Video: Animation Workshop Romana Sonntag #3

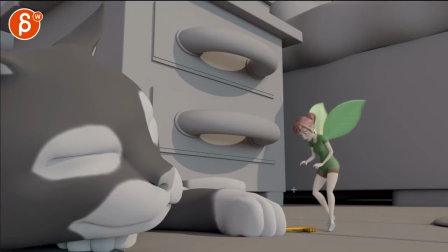466s
i think there's a bit of a harsh stop in the root if the root goes this way right there. It's so weird. Right there. There's a bit of a one-frame pop in the root. So it pops to the left a little bit. And then I think it comes to stop a bit too quickly.
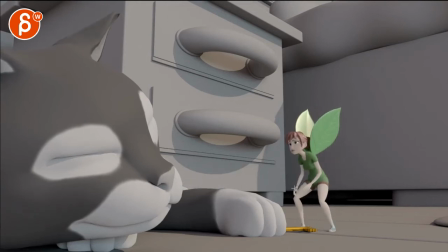485s
Just a couple frames. So by now, that line to me will be here. Whoops. So that there's so much momentum, it can kind of stop. But right now it feels like... Just kind of... comes to rest a bit too quickly.
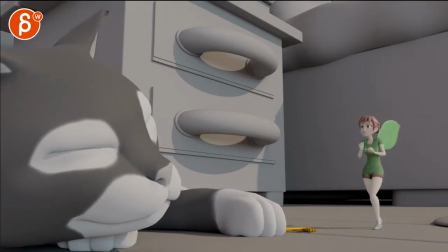505s
Careful with arms like this. You don't really want to bend your arm to camera like this where the forearm and the upper arm are overlapping. So either you want to have your arm this way or this way so we can see the bend in the elbow.
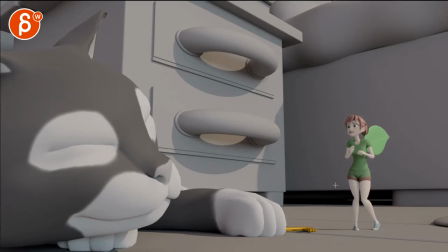520s
So something that's a bit more like that is nice or let me
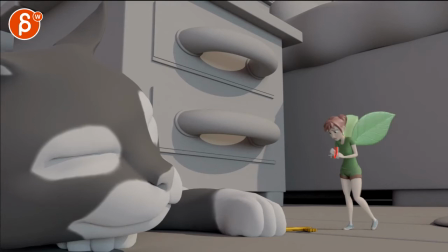526s
see or anything you know after that but i'd be careful
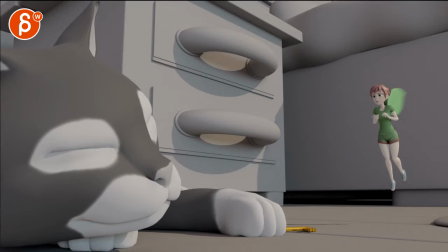531s
with this is already a bit problematic again with the color we don't quite get to see what's going on with the wrist is there a wrist this gets a bit better there's some outlines in the fingers but again this just feels if you do a squint test for silhouette it was like
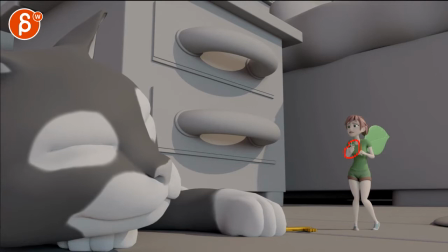547s
a stump and only now ish it gets better that's
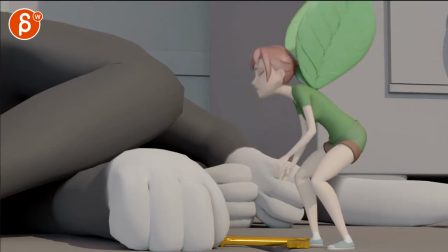552s
all okay so cool this
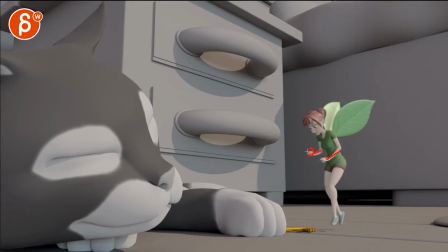557s
is potentially a bit picky here but this good change in that wrist but other than that the forearms that just feels a bit twins and then at the end again the colors just kind of folds
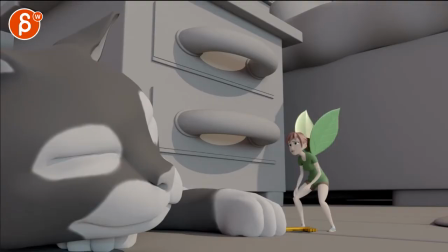573s
overlaps and kind of melts into this one piece now would I will keep that this hand in this type of silhouette where it's away from the thigh and you can always cut here and then it's okay right before that i wouldn't overlap as much it kind of all folds into this area
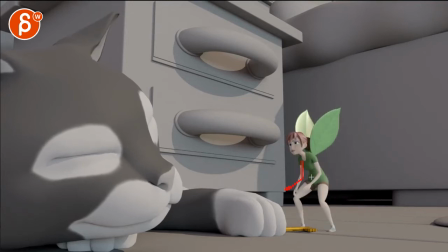593s
and even then here you could for offsets have this arm here and then that that hand here it's a bit closer to the chest so that that hand has a color silhouette in front of that t-shirt you you know, sorry, T-shirt, but you know what I mean? Picky stuff, but I think that could be kinda neat.
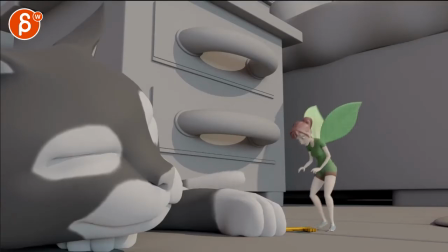611s
And then when you do stuff like this here, when the foot lands, then it just feels like a foot roll in one axis down, but you can go down this way a bit since the legs are spread, so there's a bit of an outside pressure, and push this way.
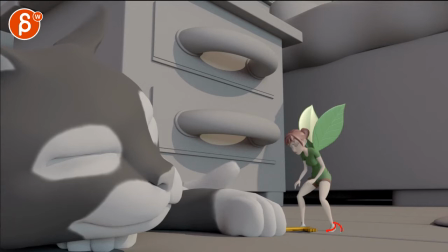626s
As the foot rolls down, it could kinda pivot off the toes and go this way, just a tiny bit, just some polished stuff. speaking of polish this leg here hits a bit of a harsh pose right there and just kind of stops versus easing into
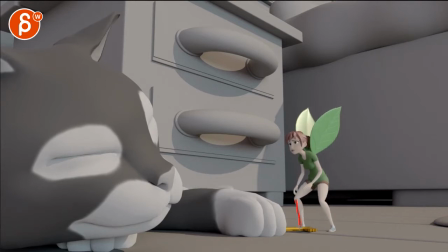646s
that and by now maybe that leg will be here that line instead of here over here even though this yeah just because it's just kind of hits a bit of a harsh spot there
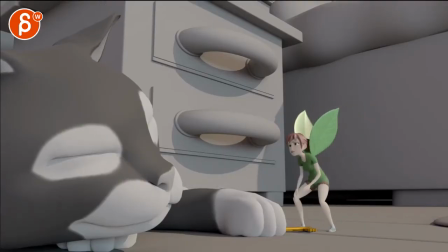665s
looking at her head how zippy that is up. It's okay. You could still go maybe only this high if you lower the eyeline to look at the cat's eyes.
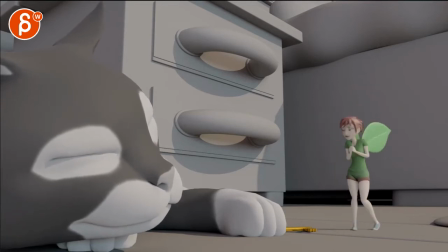682s
That's okay. I think that's it. Let me just see here. So shoulders are always up because arms are always up. Maybe through here you could start lowering the shoulders a bit. Arms go down.
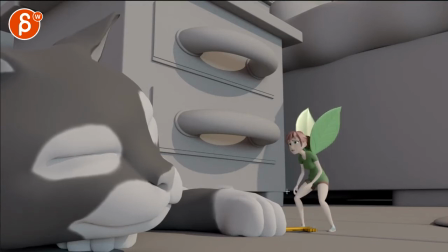698s
And then when you go where she's a bit more. hope let's see what's going on then you can bring the the shoulders up a little bit with the head so because everything gets a bit more tense as she's going up there with their head watch